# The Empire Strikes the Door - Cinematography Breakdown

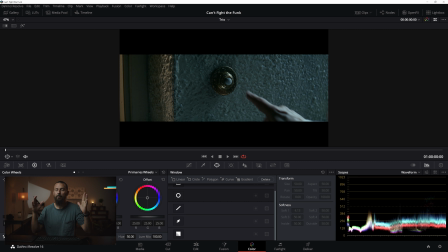0s
Hello everybody, welcome back to another breakdown. Today we are going to go over a situation that you will 100% find yourself in, and it is not fun. If you're not prepared for it, it is not fun. And that is shooting people or scenes inside of doorways or at doorways of a house.
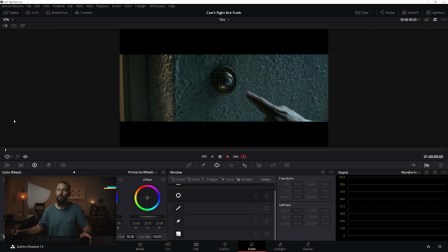17s
Somebody opens the door, you're gonna have a conversation back and forth. This is where a lot of material gets shot here. A lot of things happen here, even though you don't think, oh, this is a spot where a lot of stuff goes down. It is. And it is really tricky, or can be tricky to light if you don't plan for it.
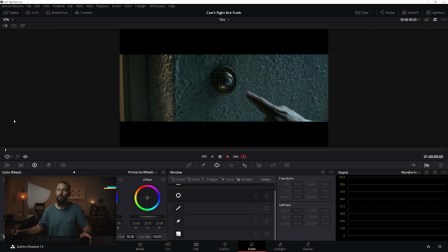30s
So we looked at this not too long ago over on the Patreon group where we had a big deep dive into just how to deal with this stuff. But I randomly saw this commercial and it had a scenario just like this that I wanted to look at. This one was shot by Peter, I cannot remember. It is escaping me, but I will put it down in the show notes links.
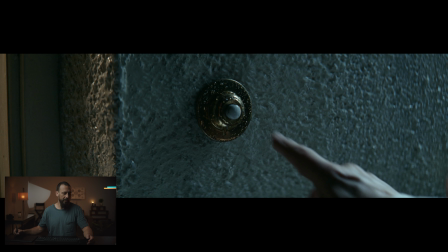49s
Peter shot Empire Strikes Back, I think. So he's been around for a good long time and does obviously really great stuff. So we're going to see how he tackles the problem. So if we just play this commercial through, you'll be able to see some of the things that are going on.
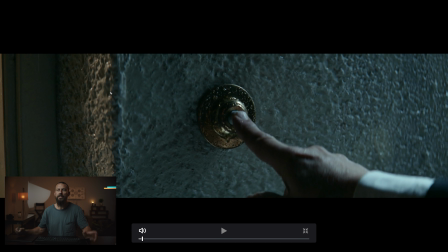65s
Comes to the door, little Pulp Fiction remake here, and it looks nice, it's a little bit slick, very stylized, right? This is studio-based stuff, very Hollywood slick and not very naturalistic, which we've done some naturalistic stuff lately on the channel, but this is a little bit more
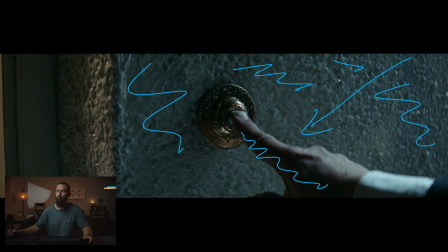83s
polished, I guess I would say. And then we're out. Okay, so that's the ad. Overall, basic looking ad for insurance or whatever it is. But these are the situations that you're going to come across. We're going to see how they did it. Okay, we go to full screen.
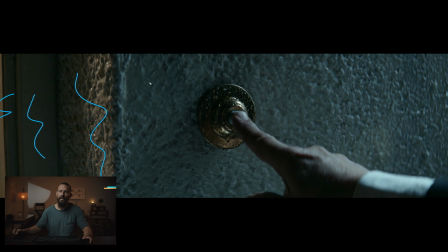98s
Whoops. We go to full screen from here, and we're going to get the doorbell knock. So let's play that out. Where is my mouse? Why isn't anything happening? Here we go. There it is. Okay. So this is the basic doorbell knock.
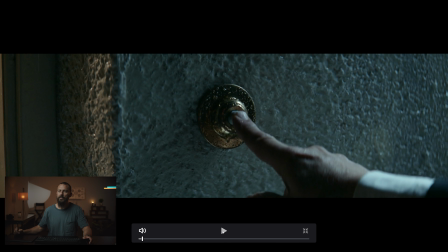114s
We scroll forward up, button ring. What do we see immediately? Immediately we see the framework, right?
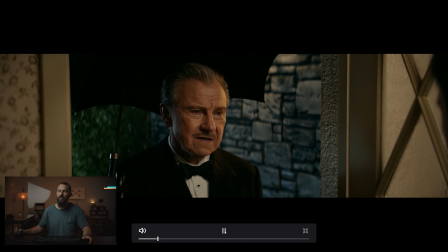119s
It's just a hand. It's just a hand. It's not a face. It's not a whole scene. How are we going to light this? That's the question.
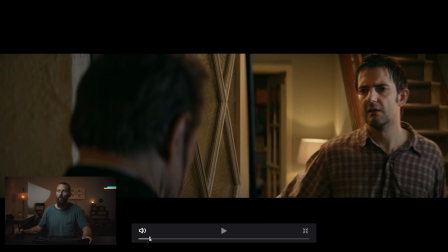124s
Well, let's just use the framework here. So we're going to take this backlight. This becomes a credit card shot, right? We're going to light this way, shadow this way towards camera. You get that cool blue that is nighttime. No or very little fill back in here to create that shadow. And then we also see the frame of the door.
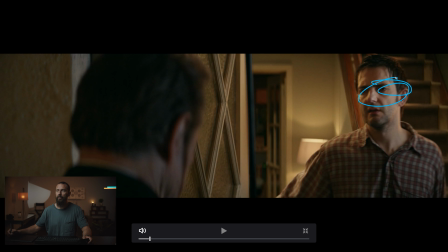143s
We've got some depth here. We're shooting into this little thing here. We've got light, dark, light, dark, dark, light, right? Just creating some little points of interest. So even on these little tiny insert shots, you can still use the same principles and the same, if you still think about bringing the sources from the same positions and how that's going to look,
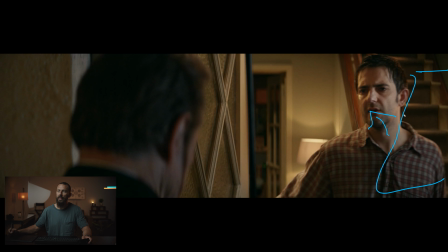162s
it still works out just as well in these little tinier shots. And from there, boom. Okay, this is the hard part, right? We are in the doorway. Now, why is this tricky? Because guy answering door, right? Where are you going to bring the light from?
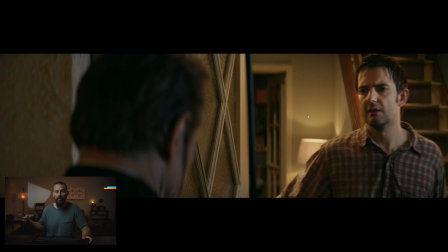177s
There's a couple of different ways you can do it, but Peter here has done something very interesting with the blocking of the talent. And this is why I wanted to show this one, because we didn't do this over on the Patreon channel. We didn't have an opportunity to look at something like this and the way to solve the problem like Peter did.
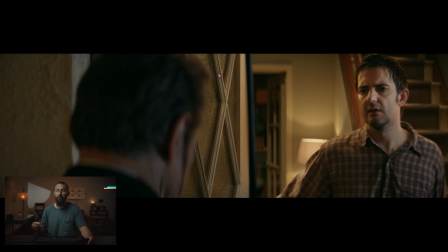192s
We're setting these people in the doorway, both our man in here and Harvey. We're going to set them both really deep into the house, right?
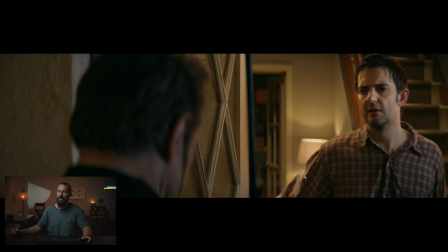203s
Really deep into the house. So the guy that answers the door, he's going to open the door, but he's also going to step back so that we have enough room over here to actually hit him with light. Because you can imagine if you just pulled the door open and you were standing even with the door, well, you're right in the worst spot because no light can get in because you're surrounded by door frame.
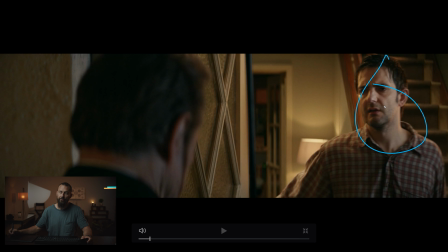221s
Right? So you can't get any side light in, you can't get any light in over the door. It's just an awkward position to be in. So you have to, if you're gonna have that conversation, either the person inside has to step out or the person outside has to step in, right? Weird that someone would step in from the outside if you were at your house, unless it was like a break-in movie or something.
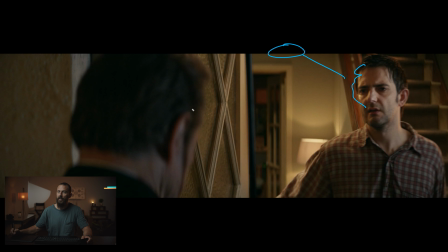239s
Normally, it's the opposite way. Normally the person that answers the door slightly comes out. If they both go back, then you create this gap in between them that can sometimes look a little bit weird.
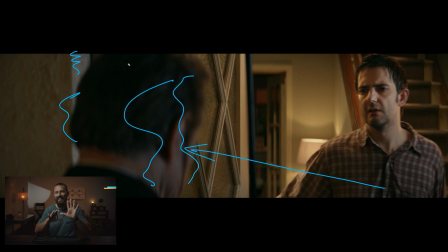248s
But here, we're on the side, which is, again, an interesting choice. We're on the side, right? We were just over the hand in that previous shot. So the hand was coming this way, right? And then we were looking that way. Now we've swapped over to the other shoulder. We're not looking from that shoulder in.
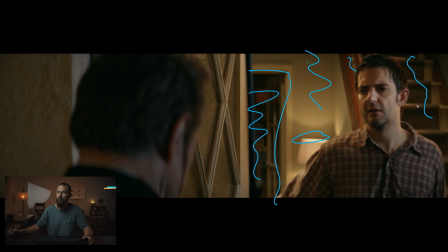265s
We're gonna see why in a second. But that means that if we're lighting from this way,
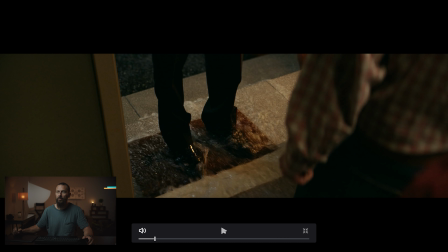270s
which we have to, because this door is in the way, and if we light this way, we're not gonna get to see the key light,
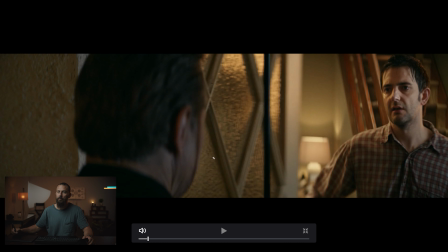277s
right? Because the door will be blocking it.
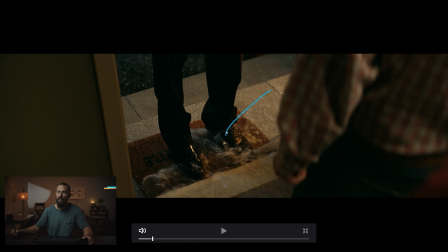279s
So we have to be over this shoulder. We're going to light them from this way because, again, the door would block any light going the other way. But then we're also going to add a little edge there. For Harvey here, we're going to set up the key coming from this direction.
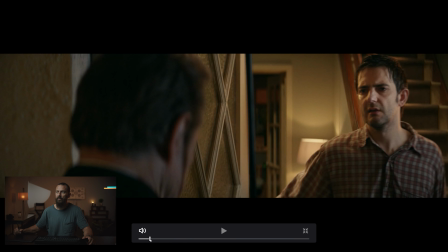293s
So we're just going to play it really down. Just a little bit of level in there. You can see it on the wall.
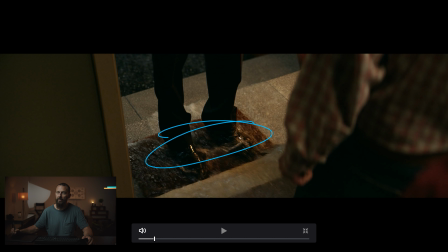297s
But you start to see it's not that great of a shot because we have so much light coming from downstage.
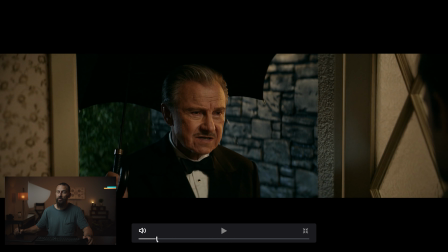304s
Like there's so much coming back at it. It's hard to create interest. The good part about this setup is we see into the house. So you get your little practical on in the background, creating a little point of interest. You get stairs coming down that are nicely lit up. So you get these little highlights there. But this is just a tricky setup for this shot.
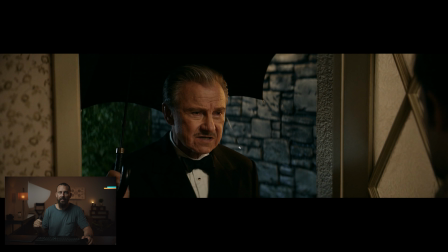321s
We cut to the feet and magically, I don't know if you're watching this, magically the light goes from this way on Harvey to, in the feet shot, it's coming the other way. All right, you're getting this little highlight here, rain in the background at the studio. We got a little edge light here, and all of this light has been cut off.
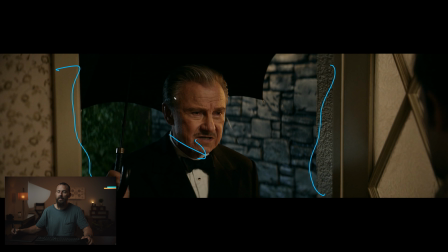340s
That was lighting him in the face here. That's just been cut off, right? This light just disappeared. And that's good because we don't need it because we're shaping. The point of interest is the water rushing out and the feet. So how do we make that look interesting? From there, we go to this one.
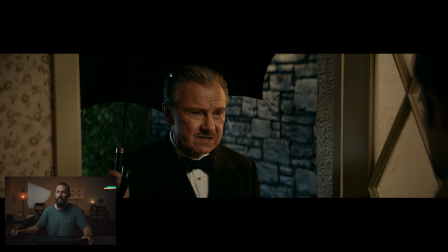355s
Now this is the big one, right? This is the one that creates all of the problems because number one, he's got an umbrella, which is going to cover up his little backlight. But also look at how close his face is to inside of this house, right? How many people stand that close to somebody's door when they ring? Maybe Harvey.
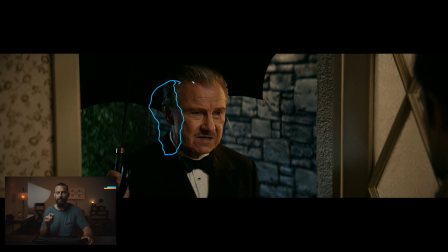374s
But other than that, not many, right? But why do that? Well, it solves the problem of how are we going to light him up? Are we going to light him up from the outside? Or are we going to light him up from the inside, which is what we're doing here. And Peter's lighting him up from the inside. So he steps forward, clear of the frame.
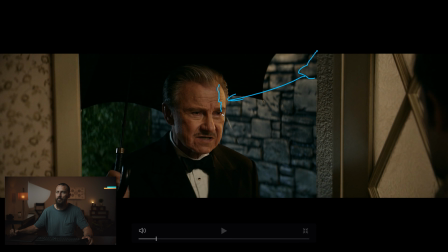390s
So now the frame becomes, not only is it like a compositional point, but it's also going to do us some favors. We got our key light up here, given all of this. You can see there's a little bit of shadow here, but not much, right?
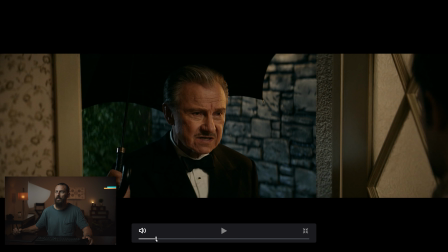402s
So it's fairly fronty. But look at the balance of the light as it blends into the darkness and then quickly blends into the backlight. And that backlight, same color as what we had seen before, same edging here where you're looking into the darkness. Again, this is framework stuff, right? Key coming this way, darkness this way, little tiny edge, even though this is quite,
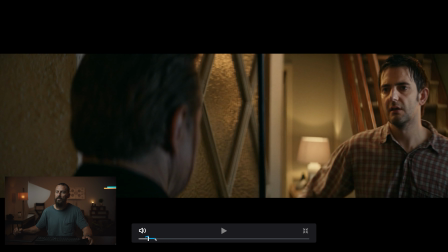421s
it's quite a big edge, which means it comes down his face quite a bit.
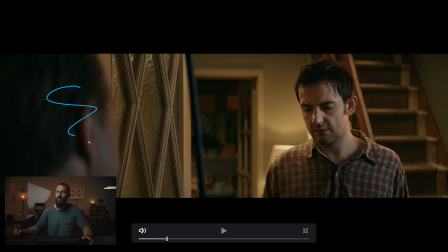427s
And you get that because you bring the light this way. The more you push the light this way, the more it's going to stay off of this cheek and more just on the back of the head or on the shoulders. And then we also have just a little faint, like practical glow here to add some interest, right?
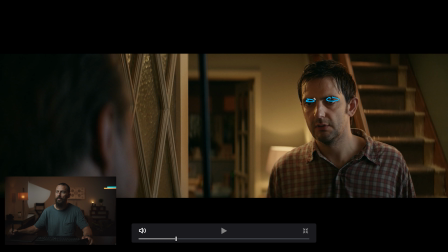441s
Which is a nice little touch, like it's a porch light. But then again, look at how down this guy's face is, right? Remember, it was just lit up like a Christmas tree previously in this shot. Boom, lit up like a Christmas tree, and ta-da, it's not even there. No light whatsoever. And then look at inside.
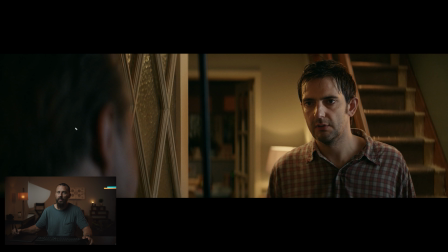458s
This door looks nice because it's against this dark figure of a man. But then also through the glass, you get some interesting bits. Whereas you go back here, and there's nothing, right?
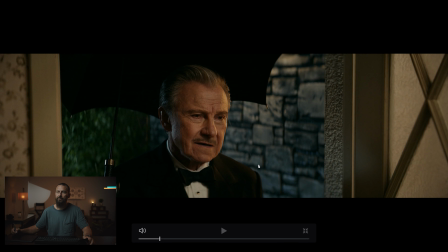469s
There's nothing there as you go through because now you can see the wall in the background. There's, again, straight back to the shot.
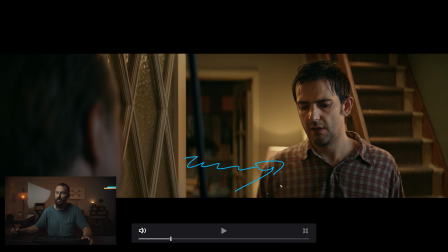477s
Like we go from Harvey Keitel, back of his head. And this one, still looking good, right?
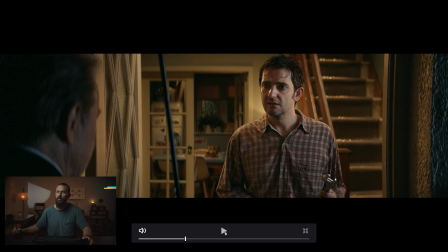484s
Still same setup as well. We've got key, but then you also have that little bit of reflectiveness. We go forward, no eye light, nothing there. You could put something in if you wanted to.